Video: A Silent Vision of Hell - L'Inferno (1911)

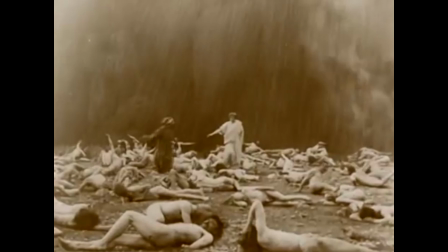While the illustration of Dante and Virgil walking among the bodies of gluttons is eerie, I think the film depiction is far more horrific.
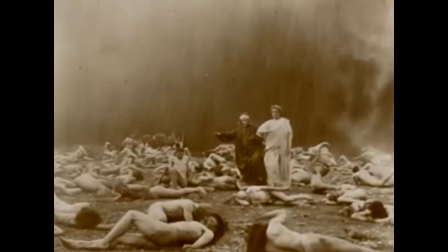The writhing mass of so many bodies in the rain suggests worms slithering over each other in the mud.
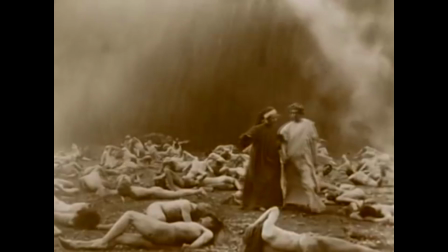It's all the more unnerving that real people are performing this.
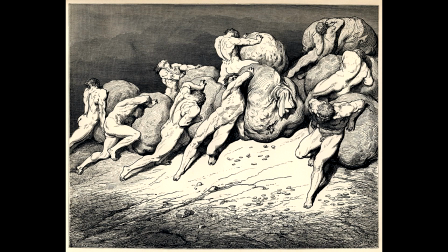The greedy pushing their giant bags of gold reminds the viewer of the Greek myth of Sisyphus, rolling his boulder up a hill just to have it fall back over and over again for eternity.
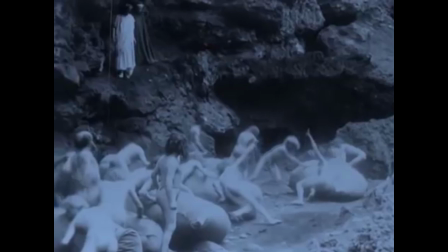The film captures the futility of their efforts,
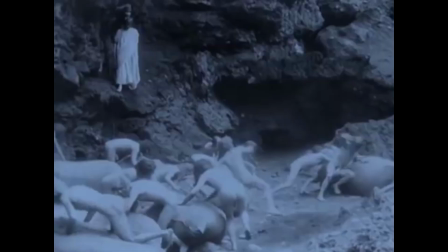but their attitude is more of an insane compulsive frenzy compared to the picture's suggestion of a slow and painful struggle without end.
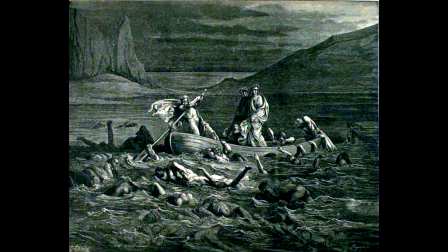In what, to me, is one of the most disturbing pictures, Dante and Virgil take a boat over swampy water in which the sloths and wrathful are submerged. The idea of pushing a boat over water filled with human bodies is apocalyptic.
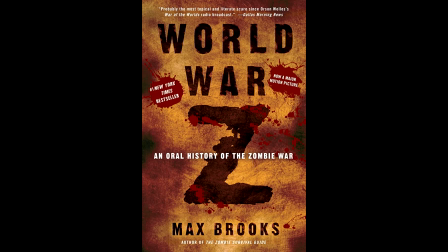The zombie novel World War Z by Max Brooks describes a scene like this.
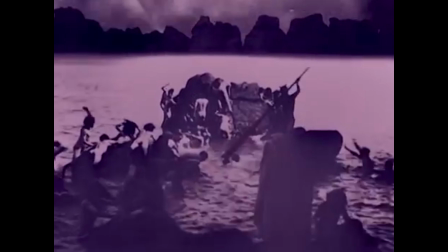The film is just as bleak, with the ferryman poking at the bodies with his oar.
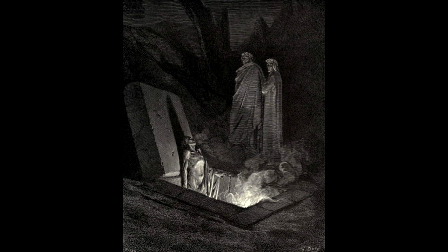The image of the heretics in their fiery tombs is strikingly gothic. The lighting effect here is excellent. The corpse, which looks sculpted from stone, standing bolt upright in his pit,
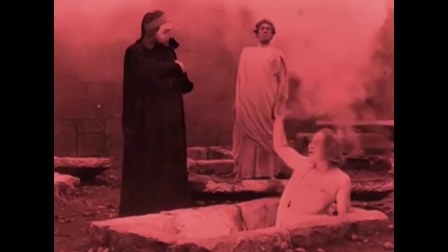lit from below and casting a long tombstone-like shadow behind him.
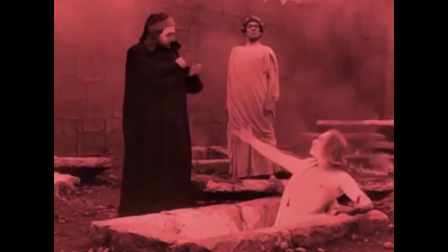In both the film and the illustrations, the pits appear as open graves.
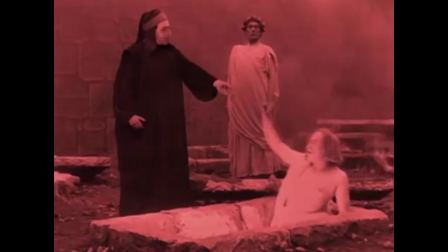The bodies pop up and grab at the characters like a Halloween funhouse. The smoke could just as easily be a spectral fog.
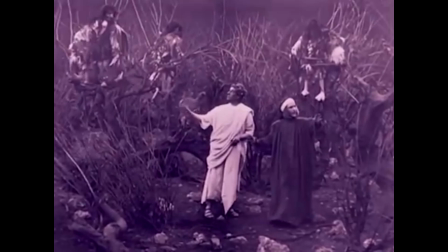The suicide forest picture is something akin to a dark version of Alice in Wonderland. The film, unfortunately,
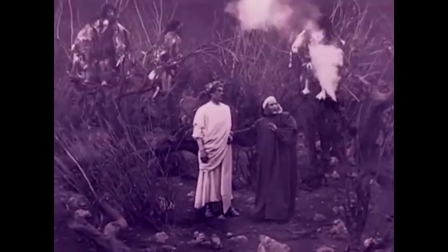doesn't pull off the human-formed trees, but the harpies do add a bit of unsettling weirdness to the creatures inhabiting hell.
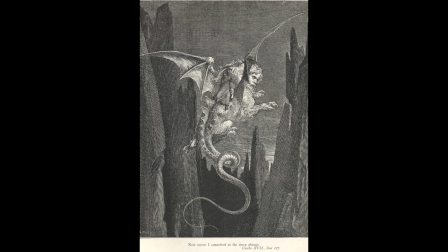Adding again to the fantastic and mythological aspects of Dante's Hell is the ride on the monster Gyrion.
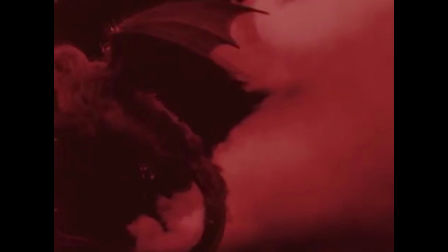The stuffed animal with the dolls on its back in the film is...
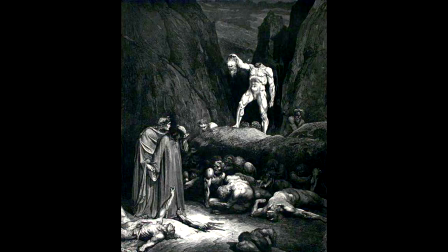Well, The Sowers of Discord is a gruesome image, prominently featuring a decapitated man holding his own head up like a hunter's trophy. While others crawl on the ground and cower in the shadows, he stands tall and in full light.
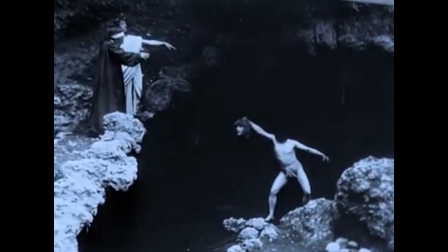This spectacle is pulled off impressively in the film, with two men against a black backdrop.
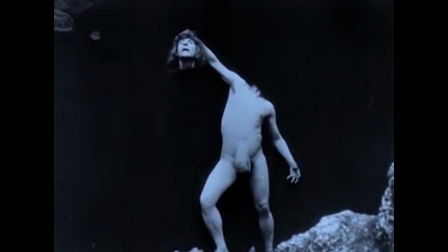One man wears a black hood that hides his head and holds on to the head of another man wearing a black bodysuit up to his neck.
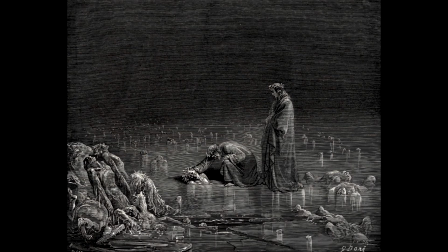One of the simpler tricks, born of stage theater, but I do enjoy it. Finally, we reach the ninth circle. Dory's illustrations are the stuff of true nightmares. A pile of icy bodies on the left.
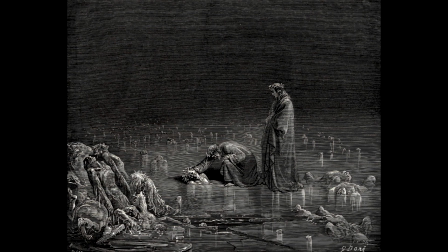A man frozen face down on the right. In the center, Dante and Virgil inspect a man encased in ice up to his shoulders, and behind them are countless other trapped figures, stretching on forever into the darkness.
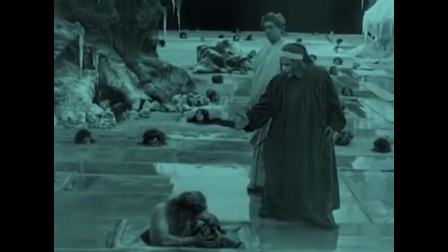The filmmakers recreate this ice garden of the damned, with heads sticking out of a frozen lake.
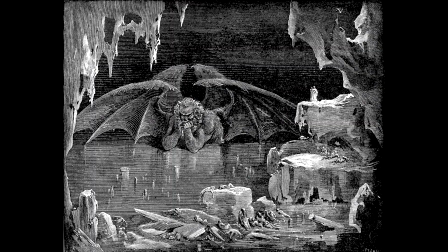They convincingly give the impression that it stretches on to a vast distance. Then we have Dore's Satan, an elaborate winged beast man looking angry and miserable. His massive size is shown by the detailed landscape and tiny human figures surrounding him.
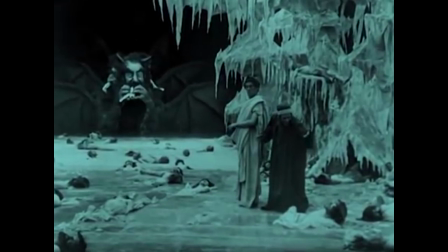The film captures it perfectly. It even enhances the effect of the devil greedily chomping down on a traitorous soul.
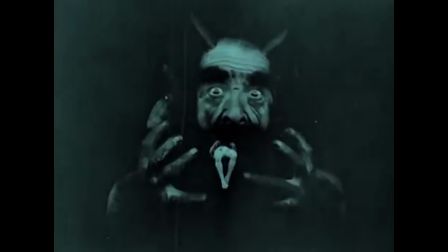The filmmakers must have known that they couldn't take the audience all the way through hell without giving the devil a close-up.
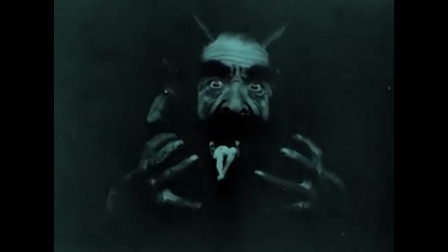Not only another great effects shot, it's the payoff for the whole movie, and it delivers the goods.